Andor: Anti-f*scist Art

The point of them here is so your brain instantly groks that you're looking at an Imperial location so that you can then pay attention to the scene at hand. You're forgetting to do the important part. Or maybe you're not, I don't know you.
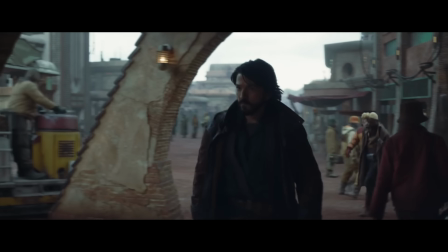506s
I also think the fact that Ander doesn't have to spend time on Easter eggs or fan service allows the writers to get really creative with world building.
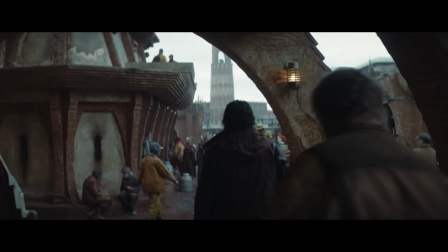513s
It doesn't rely on previous media so it has to create environments that are unique and interesting themselves.
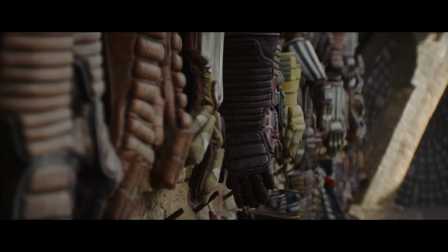520s
I love the introduction to Ferex where we see this place where the workers all hang their work gloves on
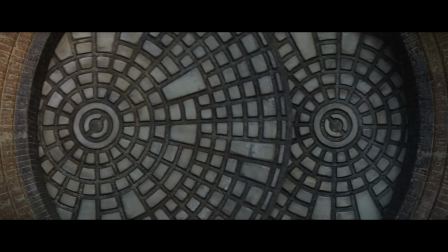525s
the wall outside the building which immediately tells us this is a community.
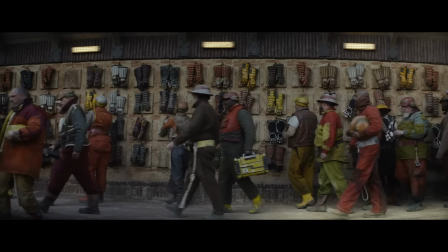530s
They can hang their stuff up outside because they know no one is going to steal them.
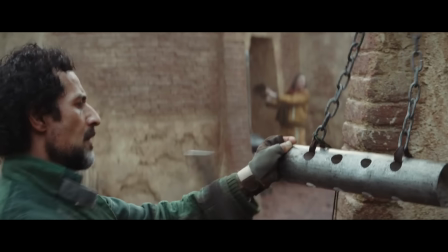534s
That's a setup for the big moment later where the community engages in a collective act of civil disobedience to provide cover for those escaping the authorities.
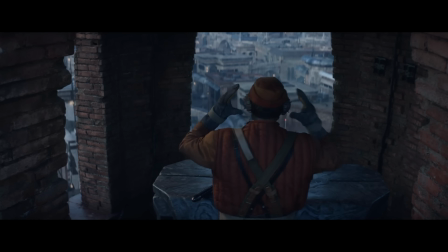543s
They just put all these clever little twists on things that we're familiar with.
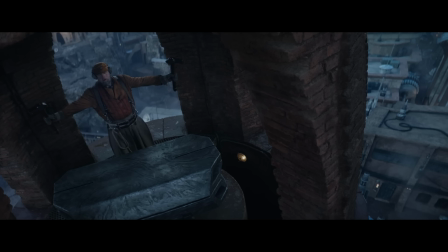546s
So instead of it just being a clock tower, there's a guy who's having the best time of his life like playing the bell drums?
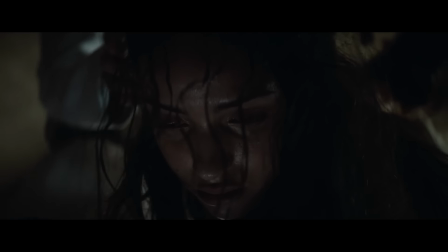557s
In this scene a character is tortured but instead of being tortured in the way we've seen people be tortured in Star Wars before,
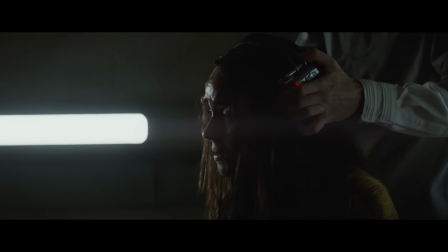564s
they invent a completely unique and interesting way of doing a scene like that which will make a chill run down your spine.
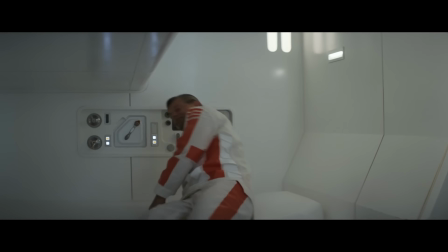570s
There's a three episode prison arc on this show and if the only locations that existed in Star Wars were the ones
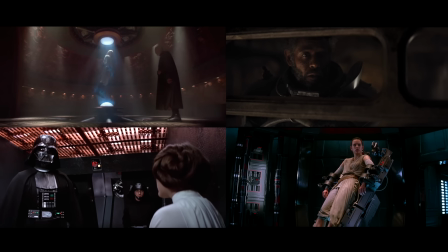576s
we see in the movies and shows then this would be a universe that is like 30% prisons.
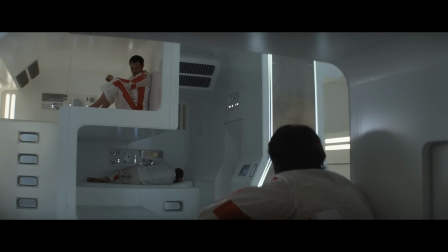582s
It's like a space America. But instead of just being a prison or instead of sending him to a prison we've seen before,
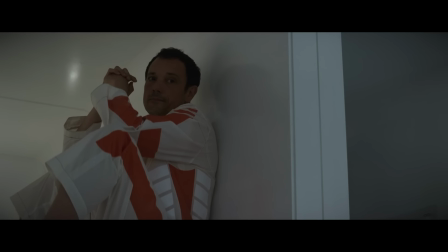587s
they decide to invent the most sinister and unsettling place imaginable.
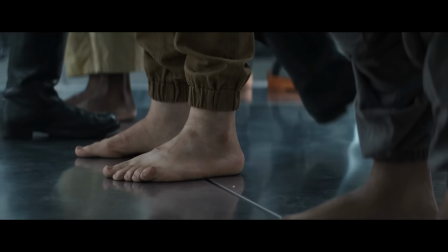592s
So in this prison the prisoners aren't allowed to wear shoes and the way they are controlled is threw electro shocks from the floor.
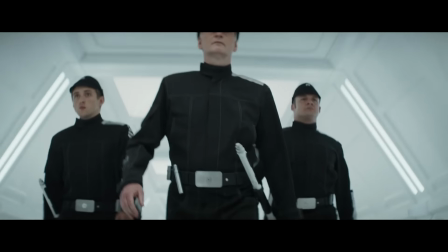599s
The guards all have these boots that negate the shock, and this means that it's a prison without bars,
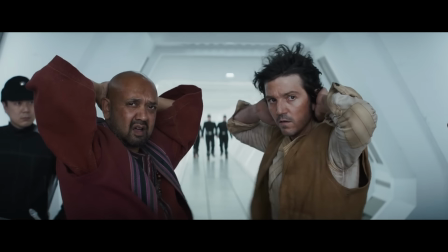605s
but one where you are more policed under penalty of violence than any other.
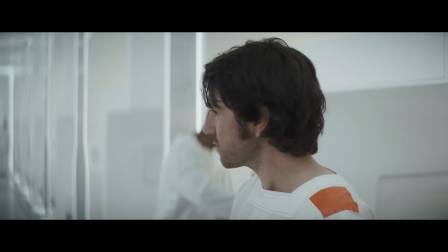609s
It's a brilliant obstacle for the characters to overcome that I haven't seen done before. There's a quote that has stuck in my mind forever from J.J. Abrams about his approach to The Force Awakens, where he says, I tried to focus on things that I find inspiring about cinema.
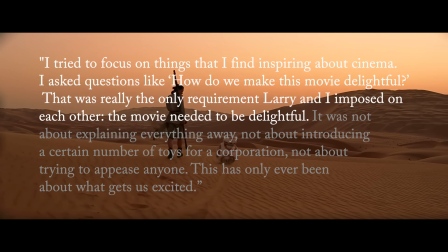622s
I asked questions like, how do we make this movie delightful? That was really the only requirement Larry and I imposed on each other.
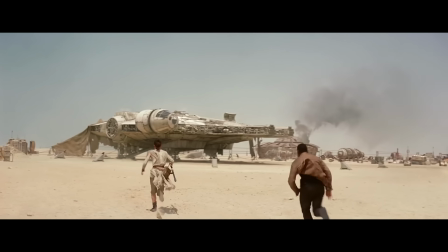628s
The movie needed to be delightful. The Force Awakens is delightful in a lot of ways, but one of the main ways is because it is indulgent with its nostalgia.
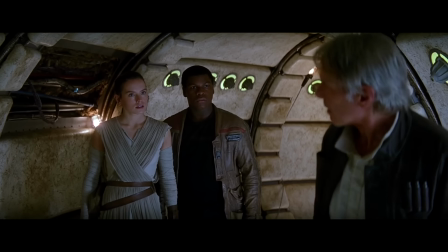637s
But in the seven years since that movie, in a media landscape that aches to be as pleasantly nostalgic as The Force Awakens was, what I've realized is that delightful is kind of torturous. But torturous... delightful.
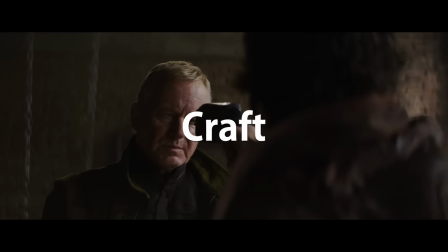650s How do you know about me? I was hoping for a more relaxed conversation, but you're right, we don't have time.
I think what Andor does best is tension. Tension requires the audience to have a clear understanding of the dangers that are present in the story.
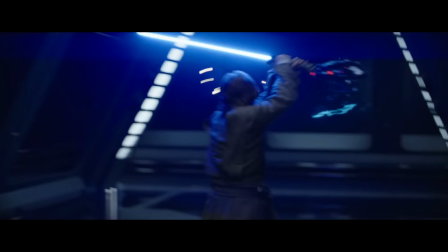664s
Think about how many Star Wars scenes you've watched where the characters are running down a hallway or something.
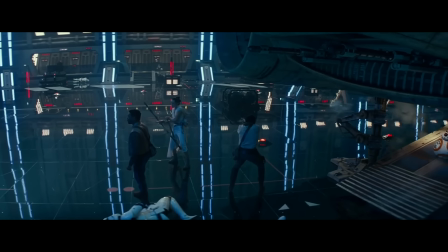670s
A couple of stormtroopers appear. They blast them. This is action, but there's not that much tension.
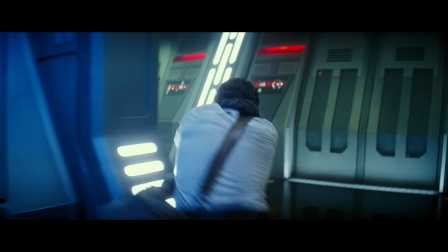674s
They blast them. It's like the action equivalent of a jump scare. Has its uses, but it's easy. They blast them. To paraphrase Alfred Hitchcock, if you have a bomb go off in a scene, sure, that'll surprise the audience for a second, but that's it.
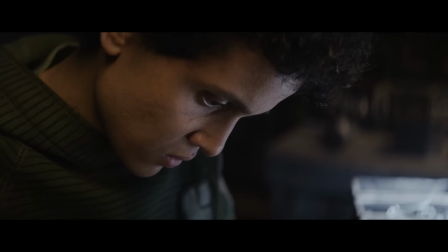688s
But if instead you tell the audience there is a bomb in the scene, then they're going to anticipate it going off and that's going to create tension for as long as you want.
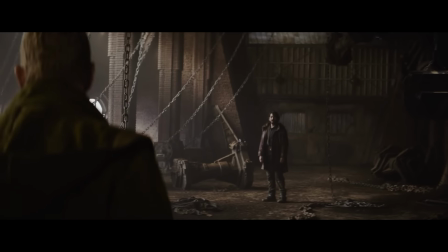696s
Episode three of Andor is a masterclass in this. In this episode, there are exactly 14 goons.
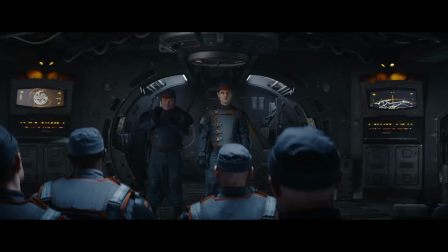702s
No more, no less. We see all of them early on. There are two officers and the rest are subordinates.
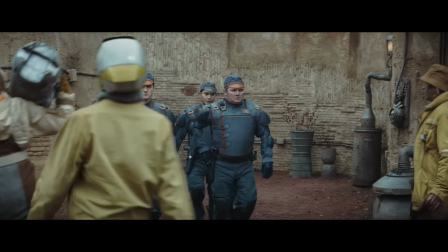707s
When they reach Ferex, two of them stay with Andor's surrogate mother. The rest break into three teams of four and try to converge on the warehouse where they know Andor is.
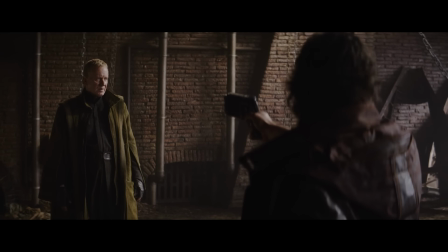714s
A huge chunk of this episode is just a conversation between two characters, but because we know the corpos are on their way, the tension escalates with each passing moment.
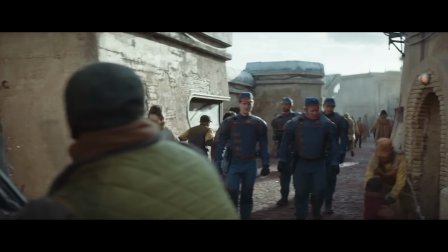722s
It's a simple technique, but it's done so well here. We also have a clear understanding of who is with who and where everyone is.
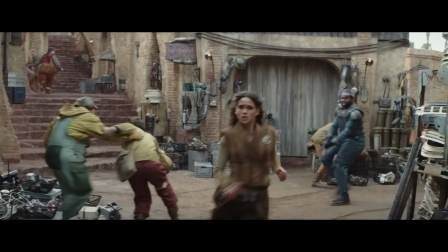728s
One team arrests Bix, Andor's friend, so they stop moving towards the warehouse.
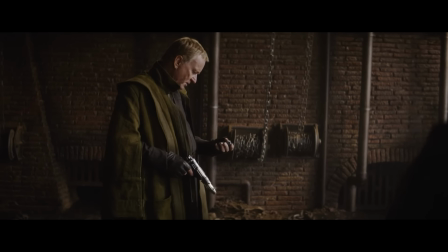732s
The team with the officers gets delayed, which means we know that in the firefight, Andor's up against four guys from the third team.
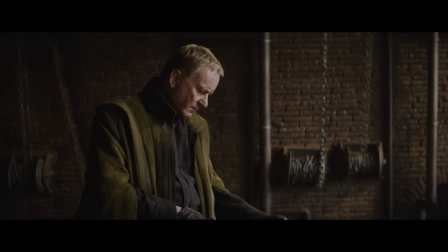739s
Because we know all this, we can literally count the kills during this fight and know whether or not they're in danger.
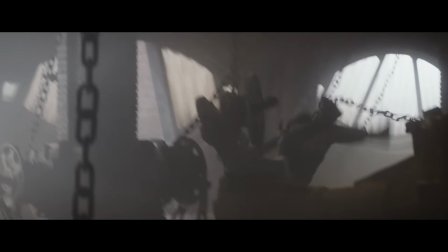744s
One dies in the first explosion, then one gets killed by the chains, which is an excellent element of this fight,
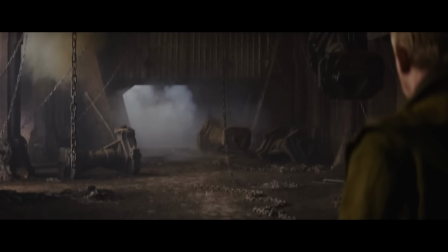753s
by the way. just adds a dynamic to the action that makes it more interesting than a simple shootout. And finally, Luthun shoots a third guy.
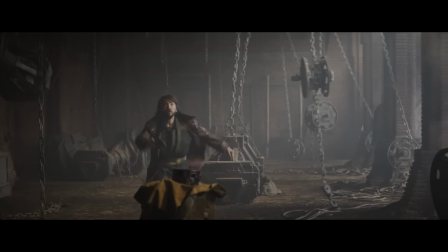762s
For a second, we think that maybe they're safe, but then, wait, no, there was four guys, right? So maybe two of them died in the explosion and we only saw one?
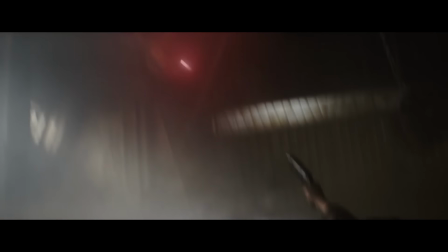769s
Don't go for it, Andor! Bam! Fourth guy starts shooting. The tension is kept throughout the scene. You can apply this to the other arcs in the show as well. The Aldani heist and the prison escape. They both establish how many bad guys there are. that's why they only keep a 40-man regiment in the garrison.
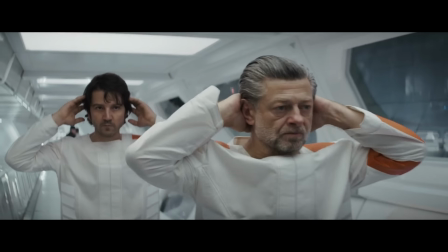784s How many guards on each level? Never more than 12.
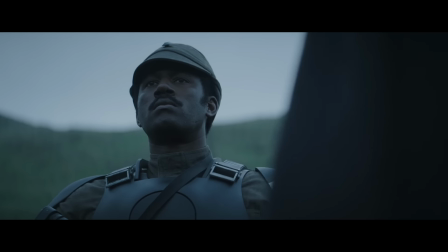789s
Then put the characters in tense scenes anticipating the danger, and only then does the blasting start. Across the board, the craft on display in this show goes really above and beyond, which is notable because the Star Wars TV shows were starting to look a little cheap.
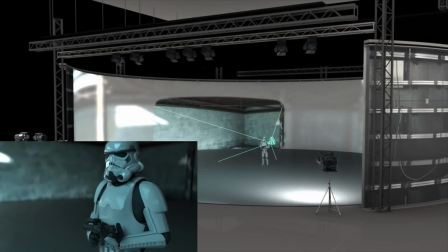806s
Sure, The Mandalorian came out of nowhere and basically invented an entirely new way to do CGI
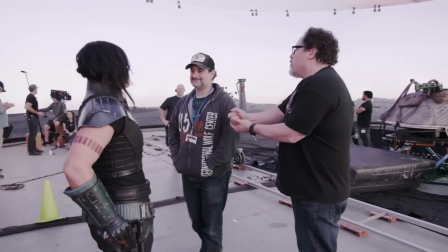812s
by using this new technology called the volume rather than using a green screen.
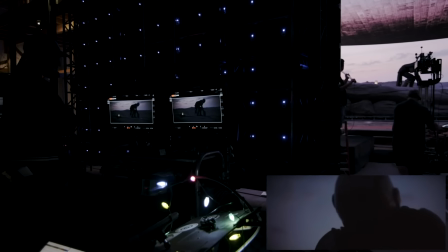817s
They surround the actor with LED screens that project a pre-made digital environment which is a
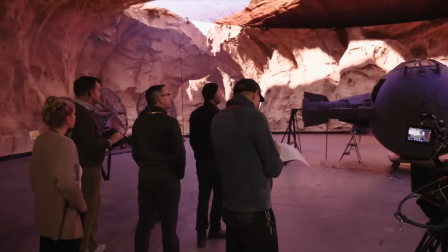822s
wonderful piece of technology that is sort of an update on one of the oldest kinds of special effects.
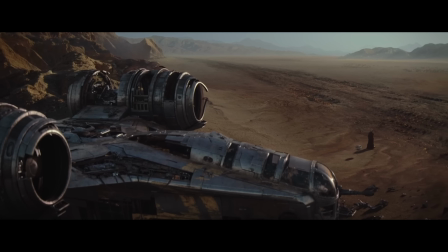827s
It never stopped being funny to me though that they invented all of this because the Mandalorian wears this big shiny helmet which was
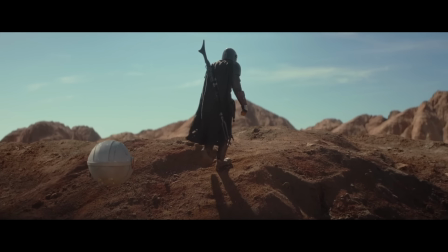834s
reflecting the green from the green screens so they needed to create the actual environment so that the colors were reflecting right.
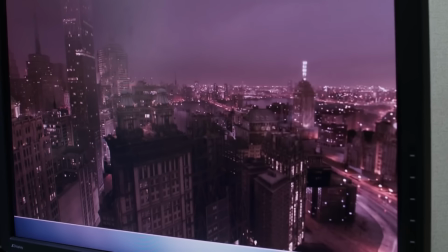840s
And now this technology is being used on every major production to good and ill effect.
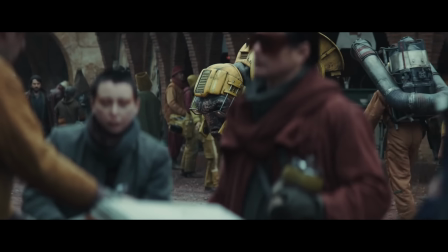846s
Well every major production except for friggin' Andor which built these immaculate real sets which feel extremely grimy and lived in.
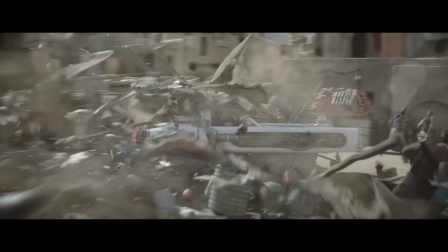854s
So the Mandalorian looks pretty good but Boba Fett and Obi-Wan were inconsistent.
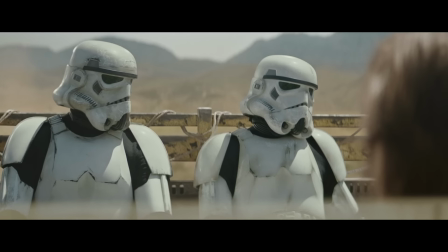859s
Don't get me wrong both of them look pretty good for television but every once in a while there's an issue.
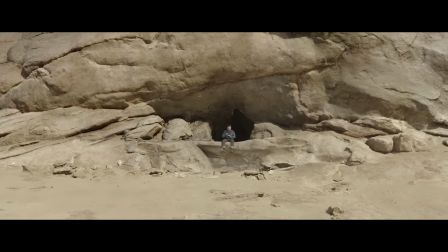864s
Like shots where the compositing looks fake. CG characters are never completely convincing either.
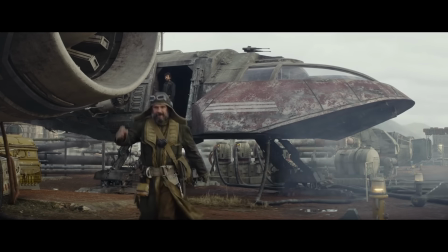870s
A problem Andor avoids rather than solves because it has almost no alien characters.
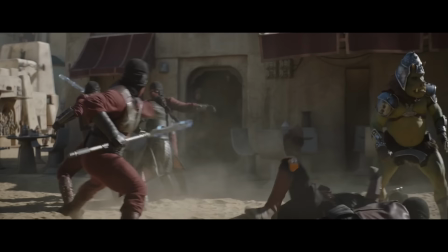875s
Really just those two dogs on Ferex. A bigger issue for me is the choreography of the action scenes.
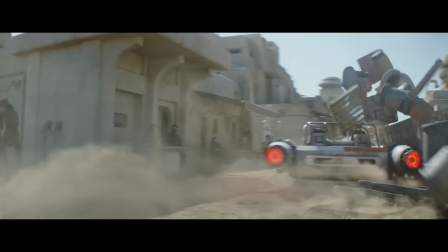880s
Like this one with Boba that is very clunky. Or this speeder bike chase that feels like it's going on forever and that they're all only moving at 10 miles an hour.
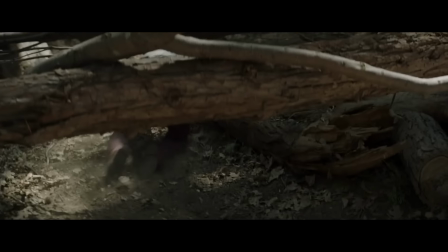889s
Worst offender is the forest chase with Leia, where these mercenaries keep failing to catch her because they keep incompetently running into trees and falling down.
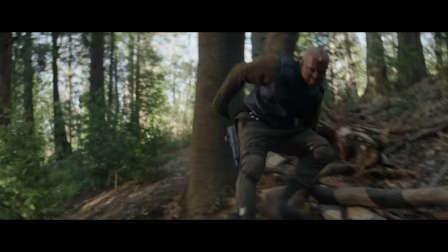897s
Like, how are you this bad at this? Just catch her. She's nine years old.
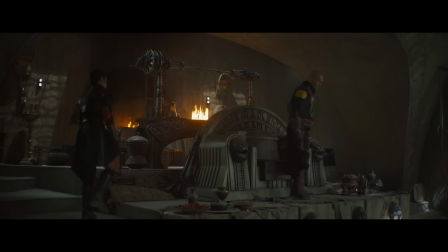900s
Generally, I was also just a little disappointed by the depiction of Jabba's palace and the other locations where the crime bosses hang out in the Boba Fett show.
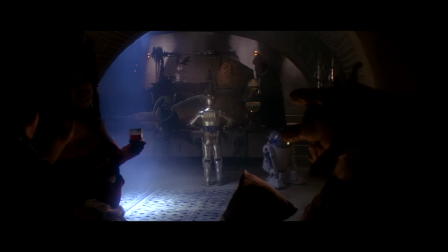907s
Jabba's palace in Return of the Jedi was smoke-filled, had tons of weird alien extras and harsh moody lighting.
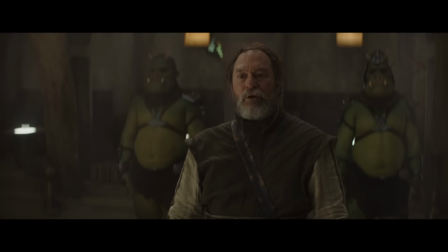913s
So to see it rendered with flat TV lighting is kind of a Sets on Obi-Wan sometimes felt small-scale too.
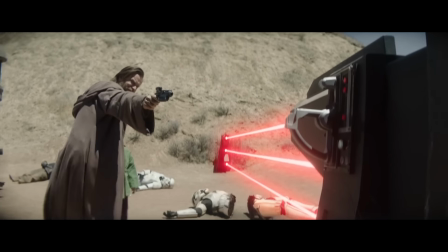919s
Like this gate crossing scene where Obi-Wan spends all his time frantically shooting this gate open even though there's plenty of room to walk around.
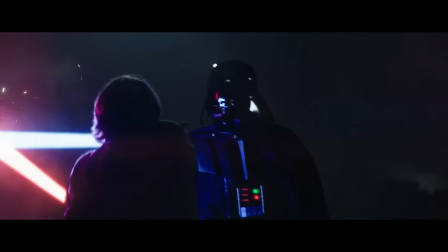926s
The big dumb fun reason to watch the show was to see Anakin and Obi-Wan fight again, right? A shame both of their fights are so underlit it's basically impossible to see what's happening.
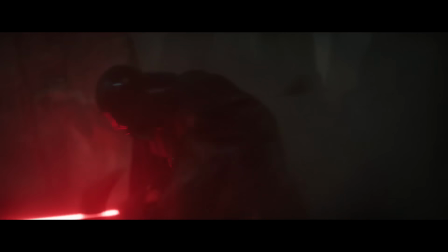935s
It's criminal to film this at night. Both scenes get the honorary Long Night Award for worst lighting of the year.
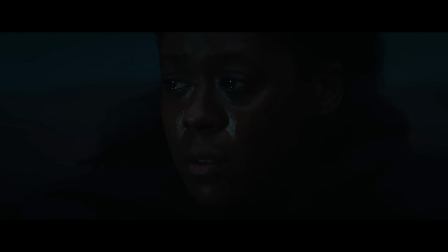942s
And look, a lot of people put a lot of work into these shows to make them look as good as they do and far be it from me to critique the work of thousands of hard-working individuals.
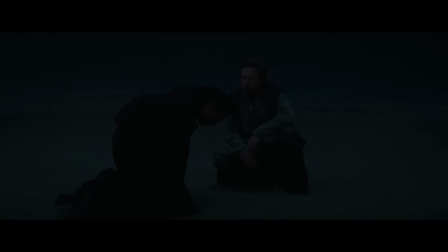950s
But please, can one of you just walk across the lot and ask the crew of Andor what they're doing different? Because Andor has been absolutely impeccable.
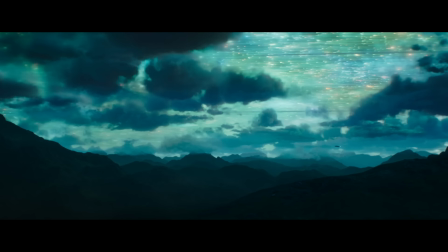955s
It's not just the reliance on practical effects either, the CG has been just as impressive. Everything just clicks on this show. And you know, I could forgive all of these shows for these kinds of problems if I felt they had the writing to back it up, but at the end of the day they're not really about much. So let's talk about the boogeyman of the Star Wars fandom, politics. During the release of Obi-Wan, the Star Wars franchise made a few headlines by actively pushing back against the toxicity within its own fandom.